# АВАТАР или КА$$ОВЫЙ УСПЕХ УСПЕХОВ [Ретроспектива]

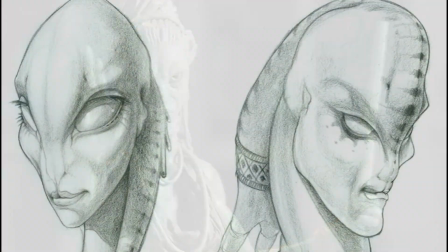(12:25)
В 2005 году в прессу просочилась информация о том,
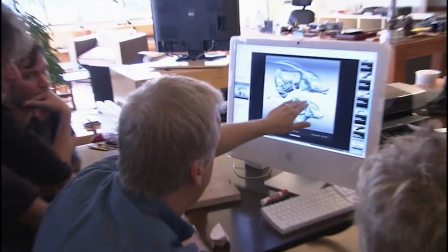(12:28)
что Кэмерон в атмосфере строжайшей секретности будет снимать некий фантастический фильм и уже принялся корпеть над проектом своей мечты.
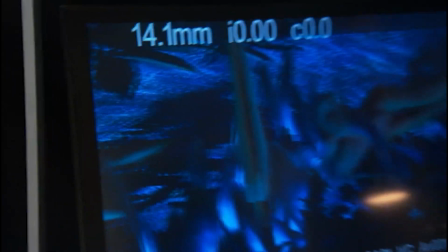(12:36)
Он все еще носил кодовое название, простите за тавтологию, проект 880.
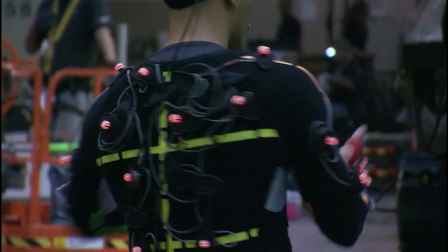(12:42)
И тут еще один камень в сторону разрушения красивых маркетинговых баек.
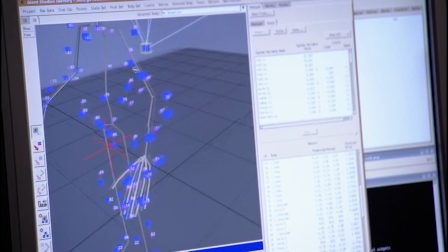(12:46)
Итоговый бюджет картины, по первичным официальным данным, составит 237 миллионов долларов.
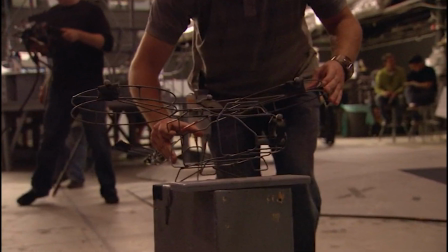(12:51)
Но уже после премьеры представители Fox заявили о 310 миллионов долларов или о 280 миллионов после вычета производственных налогов.
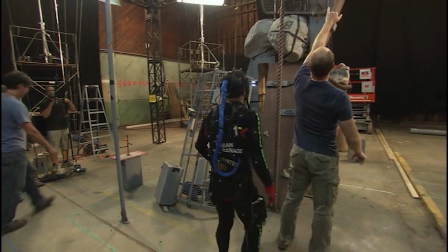(13:00)
А по некоторым данным, бюджет мог достигать и полумиллиарда. Но в это с трудом верится, честно говоря.
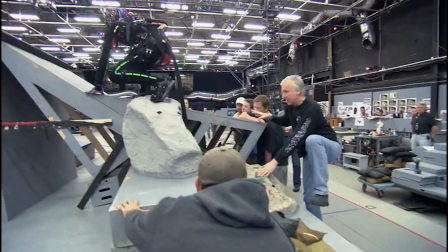(13:06)
Полмиллиарда будет, если учесть расходы на пиар-компанию. То есть, студия 20 век Fox была готова давать Кэмерону практически любые деньги.
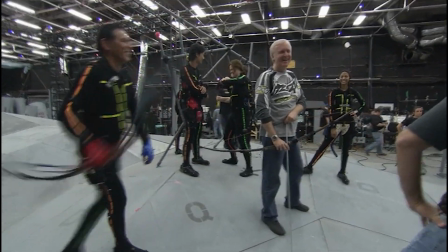(13:14)
А чего раньше-то прибеднялись? Это вновь к вопросу о красивых маркетинговых байках.
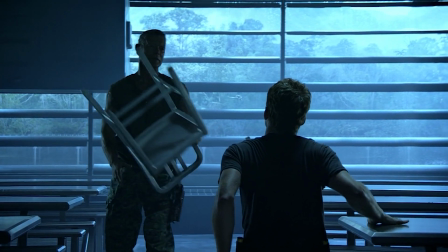(13:19) Последний отчет был 2 недели назад. У меня появились сомнения.
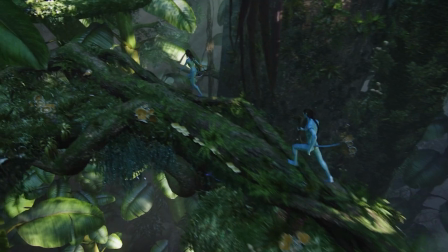(13:26)
Когда я увидел «Аватар» впервые, я был натурально обескуражен. Мне казалось, что я такого не видел никогда.
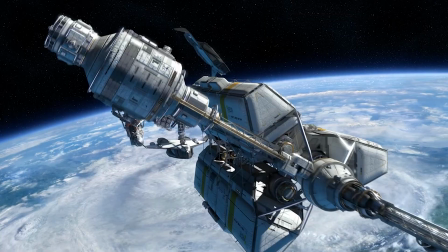(13:33)
Визуально фильм действительно поражал, выбивал кресло из-под задницы. Технарская натура Джеймса Кэмерона никуда, конечно, не испарилась.
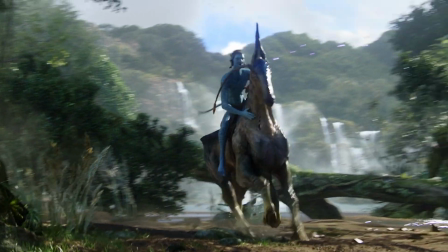(13:41)
Кэмерон не просто снимал кино, он изобретал.
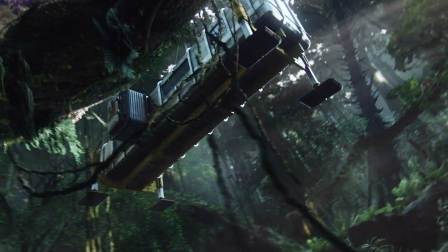(13:44)
Этот человек решил возродить забытую уже технологию стереофильмов, которая была популярна в последний раз в конце 70-х.
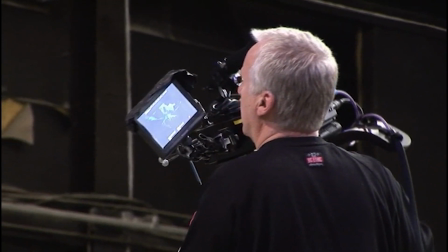(13:50)
Для этого в компании еще нескольких инженеров он изобрел специальную камеру и
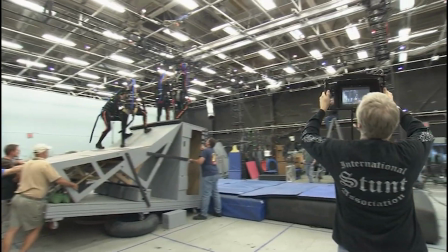(13:55)
спланировал совершенно новую манеру съемки с использованием технологии захвата движений.
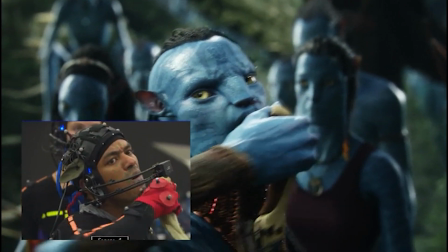(13:59)
Специально для захвата мимики лиц актеров Weta Digital по заданию Кэмерона разработала надеваемое на голову приспособление,
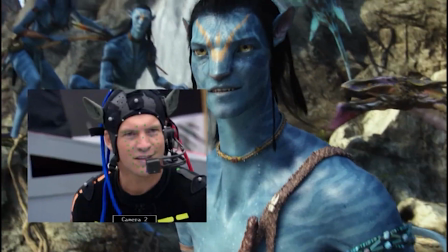(14:07)
представлявшее собой шлем с прикрепленной к нему миниатюрной камерой.
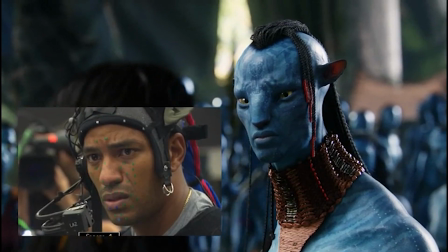(14:11)
А еще были усовершенствованы программы, отвечающие за движение мускулов, чтобы персонажи на экране казались максимально реалистичными.
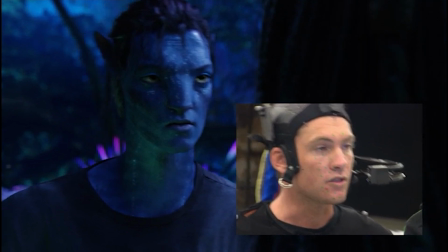(14:17)
Постановщик решил подарить какой-то новый опыт зрителям, это же чудесно! 3D могло стать таким новым опытом.
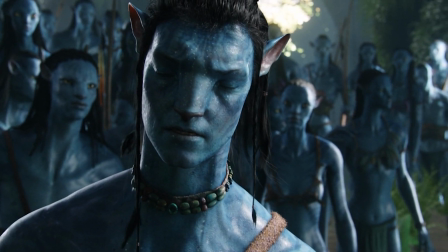(14:25)
И ставка сыграла. Кинотеатры переоборудовались ради фильма Кэмерона, а зрители с большой охотой напяливали стереоочки.
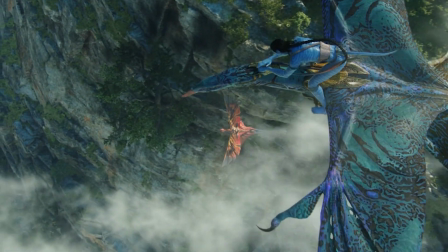(14:32)
Впечатления были незабываемые. Я ходил в кино на «Аватара» 3 раза.
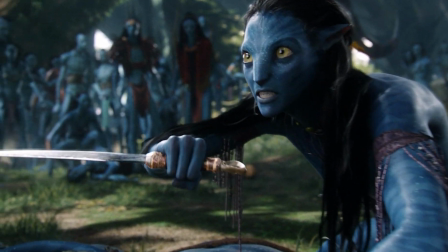(14:37)
И каждый раз зал был битком. Я кайфовал. Это было великолепно.
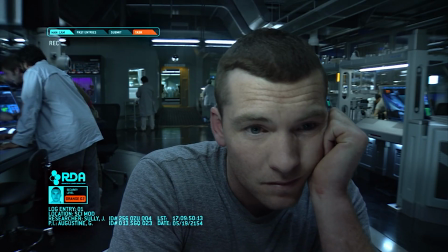(14:42)
Я могу сейчас ругать в этом фильме сюжет, киноклише или актеров, но повторяю, по большому счету плевать на это.
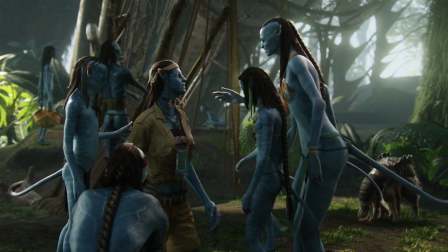(14:48)
Аттракцион работал на все деньги, и я совершенно не удивлен успехами этой ленты.
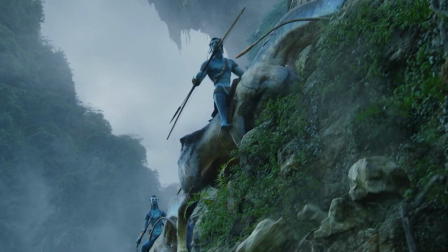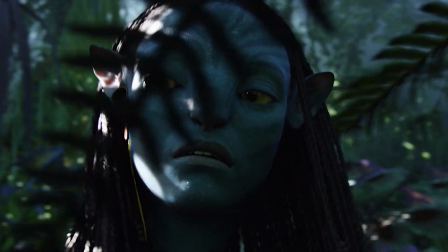(14:59)
Раз уж я заговорил про актеров, Кэмерон намеренно брал на главные роли малоизвестных артистов, тех, которые зрителям еще не примелькались.
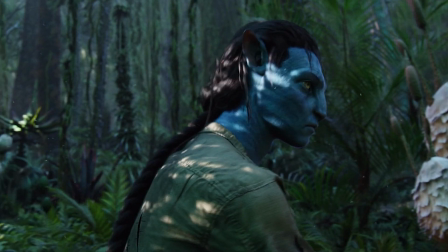(15:08)
Кто такой Сэм Уортингтон, не знал вообще никто. Это уже позже из него попытались сделать суперзвезду, да не вышло как-то.
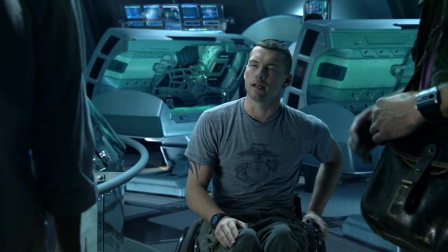(15:14)
Харизмы до актерского мастерства парню явно не доставало.
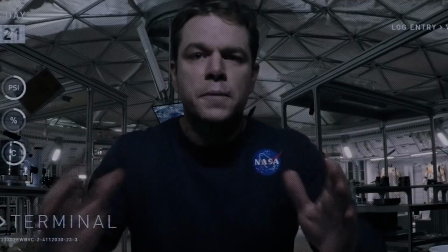(15:17)
Студия, между прочим, хотела на роль Джейка Салли взять кого-то вроде Мэтта Дэймона, чтобы хоть как-то застраховать ленту звездным лицом.
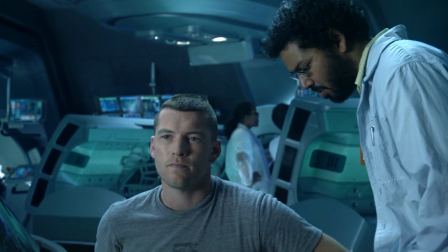(15:24)
Но Кэмерон отказал.
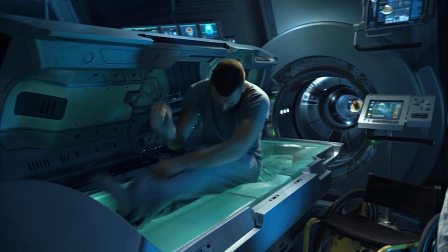(15:26)
Он объяснял свое решение тем, что ему, мол, хотелось, чтобы главный герой был парнем, с которым охота выпить пивка, и который бы не смущал зрителя своим звездным статусом.
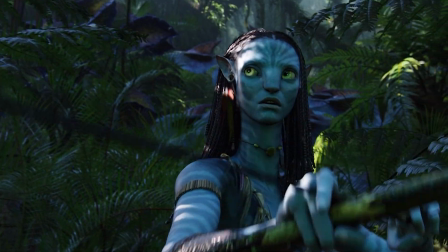(15:35)
Зои Салдана на тот момент тоже не была широко известна. Она еще не играла у Марвел.
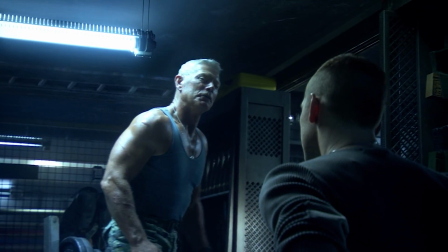(15:40)
На роль полковника Куорича был взят Стивен Лэнг. На самом деле он много где играл до «Аватара», но вспомнить его роли почти нереально.
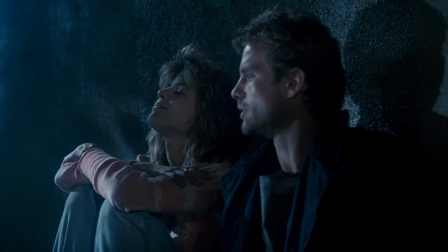(15:47)
Самое интересное, что роль полковника Куорича мог исполнить Майкл Бин. Да, тот самый Кайл Рис.
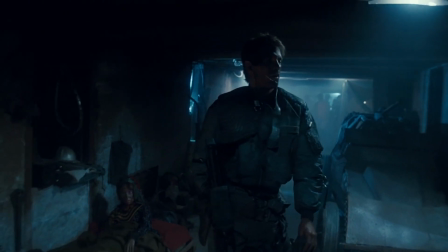(15:53)
И Кэмерон ему отказал только лишь потому, что он уже подписал на одну из ролей Сигурни Уивер, самую известную артистку в этом фильме.
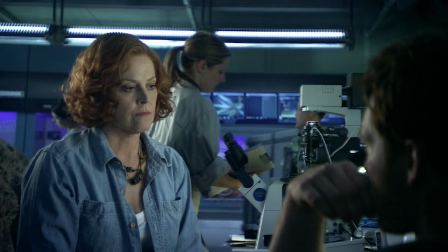(16:01)
Кэмерон подумал, если будет еще и Майкл Бин, то уж больно это походит на какой-нибудь спин-офф «Чужих».
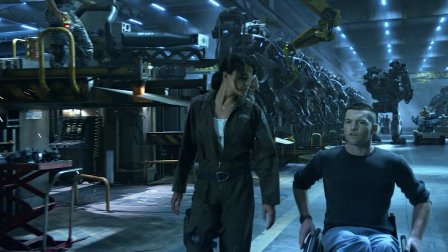(16:06)
Таких аналогий ему не надо было, поэтому Майклу Бину он отказал. Еще на вторых ролях тут появляются Мишель Родригес и Джованни Рибизи.
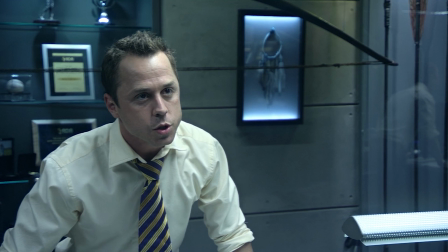(16:14)
Оба, опять же, на тот момент не были очень уж популярны, но все-таки какой-то минимальной узнаваемостью обладали.
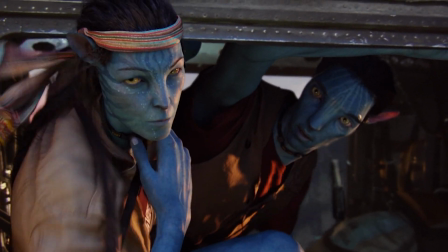(16:20)
Студия отчаялась пропихнуть хоть кого-то с более или менее известным лицом.
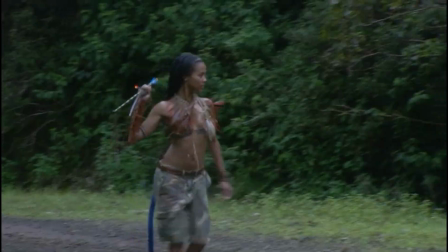(16:24)
Но чтобы подготовить актеров к съемкам, Джеймс Кэмерон взял всех в поход на Гавайи, чтобы они ощутили, как трудно жить в лесах планеты Пандоры.